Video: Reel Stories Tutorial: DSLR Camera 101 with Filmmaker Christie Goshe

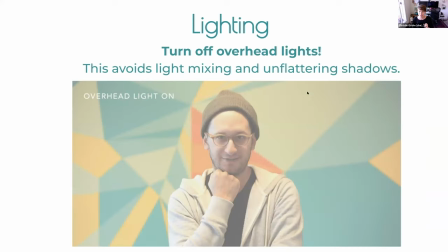28:44 also want to turn off the overhead lights because they are super ugly
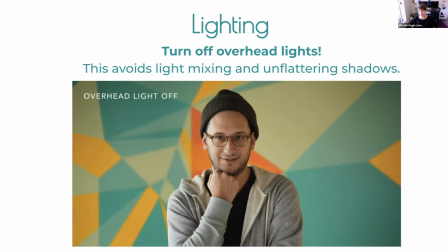28:48 what we have happening with overhead lights when you're standing next to a window is basically a mixing of color temperatures so earlier when we talked about
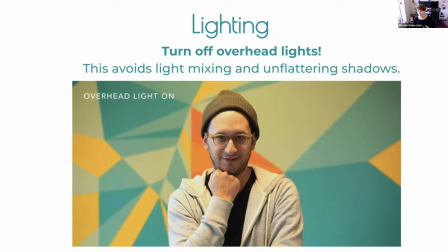28:59 white balance and we talked about fluorescent lighting and tungsten and we talked about daylight
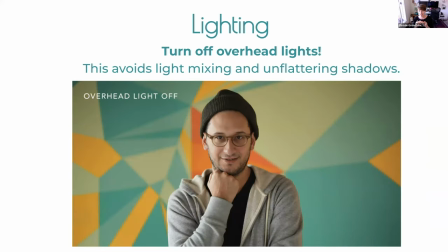29:04 when they come together they produce something that the camera like doesn't really know what to do with and so it's just kind of this you know, yellow, yellow but blue at the same time image with a lot of dark shadows under the eyes and under the nose.
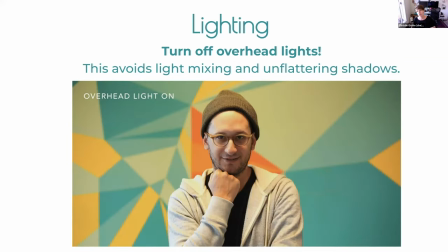29:22 And you can just see the improvements that we just get just by turning those overheads off. So anywhere that you have a location where you've got overheads on, turn them off and use that window light and set your white balance to daylight or shade, and you'll get a lot better results.
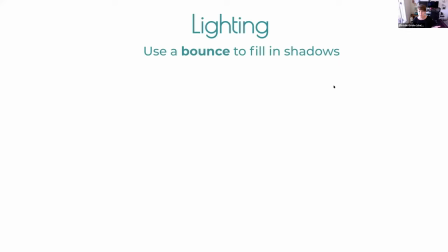29:40 And then you want to use a bounce or a fill to fill in the shadows.
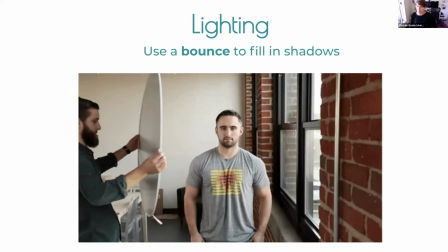29:44 So these little diffusion bounces are super economical.
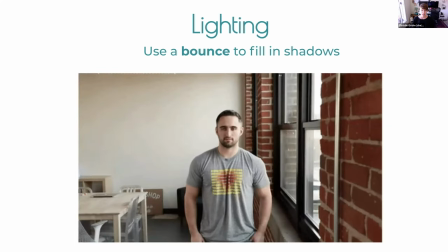29:51 I want to say they're like 30 bucks and they basically fold up into this little package. This is I think one of our favorite things to teach in class in person is like how to fold them up.
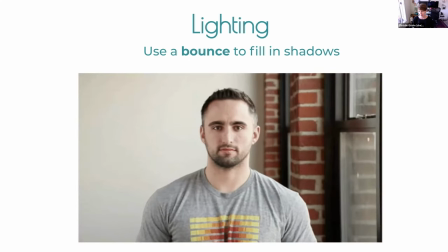30:03 They take a little bit of take a little bit of finagling to get them folded up but once you learn it it's uh it's a great skill to have but you can just see in this
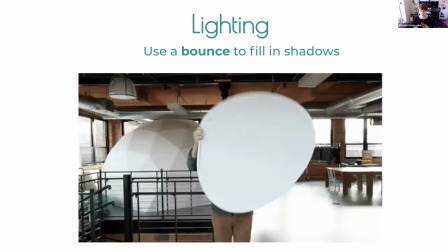30:10 little gif like what the difference is when we use the fill to just fill in those shadows
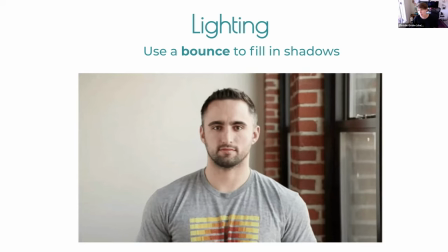30:17 on the other side of his face it just like instantly lights up so this is a super cheap easy way to take advantage of all that beautiful sunlight
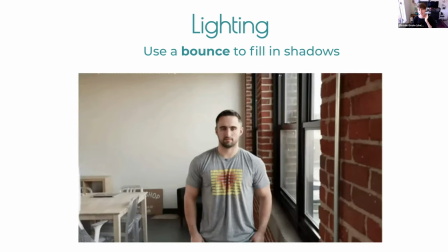30:25 or daylight that you've got coming in that window bounce it on the opposite side on the shadowed side of someone's face and you've got a
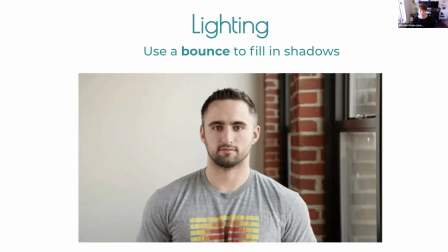30:33 pretty good lighting situation without doing very much work so I highly recommend this
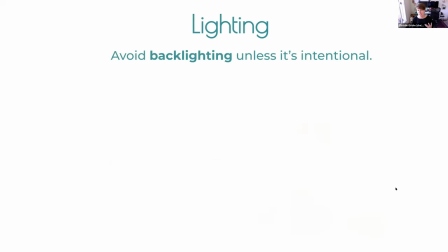30:39 tool you typically want to avoid backlighting unless it's
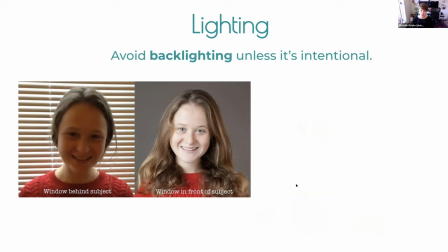30:44 intentional which people do so you know here you know window behind the head generally not a great idea you get a lot of backlighting with that if you just turn 180 degrees all that beautiful light can then fall onto that person's face, light up their skin,
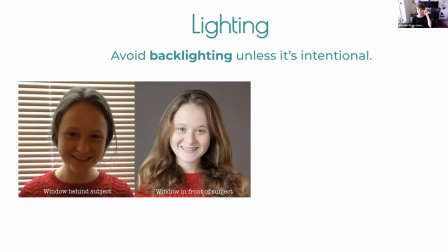31:00 light up their eyes, you get a nice little, you know, reflection in their eyes, which looks really nice, little twinkle, it looks so, so, so much better. This is an example of intentional backlighting.
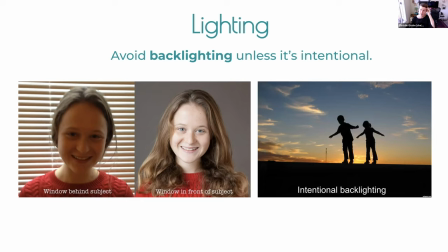31:13 It's also okay if that's the thing you're going for, just make sure that that's what you're going for. So typically you have your subjects completely underexposed, they're literally just shadows and we've exposed for the sky and it's a gorgeous shot all
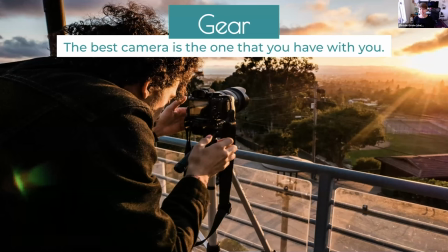31:30 right so that's kind of the end of the presentation with the exception of my gear um and you know the best camera is the one you own it's or the one you have it's sad but true so watch out you know like I have a bunch of big cameras and a lot
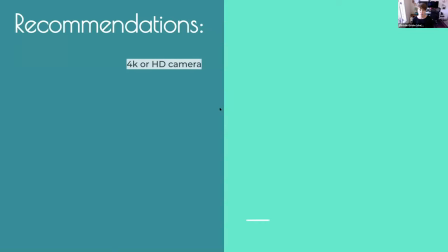31:47 of times they are not with me and I'm shooting with my phone and that's the reality but if you want to shoot professionally you want to do some good work, I do recommend investing in a 4k or an HD camera. So if you're shooting on a DSLR, you know, pre, I don't know, when it's 4k rollout, 2017,
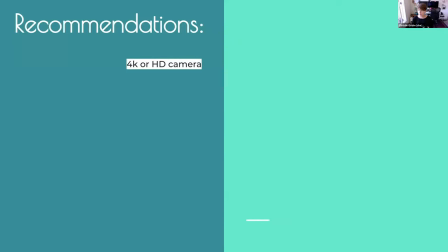32:06 2016, you probably have full HD, which is 1920 by 1080. It's still, it's still the web standard. So, you know, don't let anyone insult you for not having 4k.
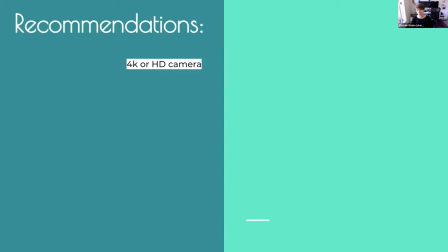32:20 It is totally okay. And a lot of times I'm shooting 4k, and we export a HD file from it so 4k gives you a lot of leverage you get a nice crisp picture it's getting cheaper and cheaper but HD is also totally okay
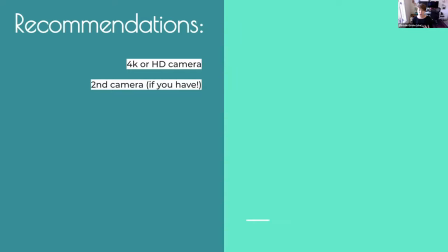32:35 if you have access to a second camera it's always a good idea and you know most of this is because a if you drop your camera or your camera isn't working it's always nice to have a backup especially if you you know driven a couple hours to get to the shoot or things like that second camera can save the day.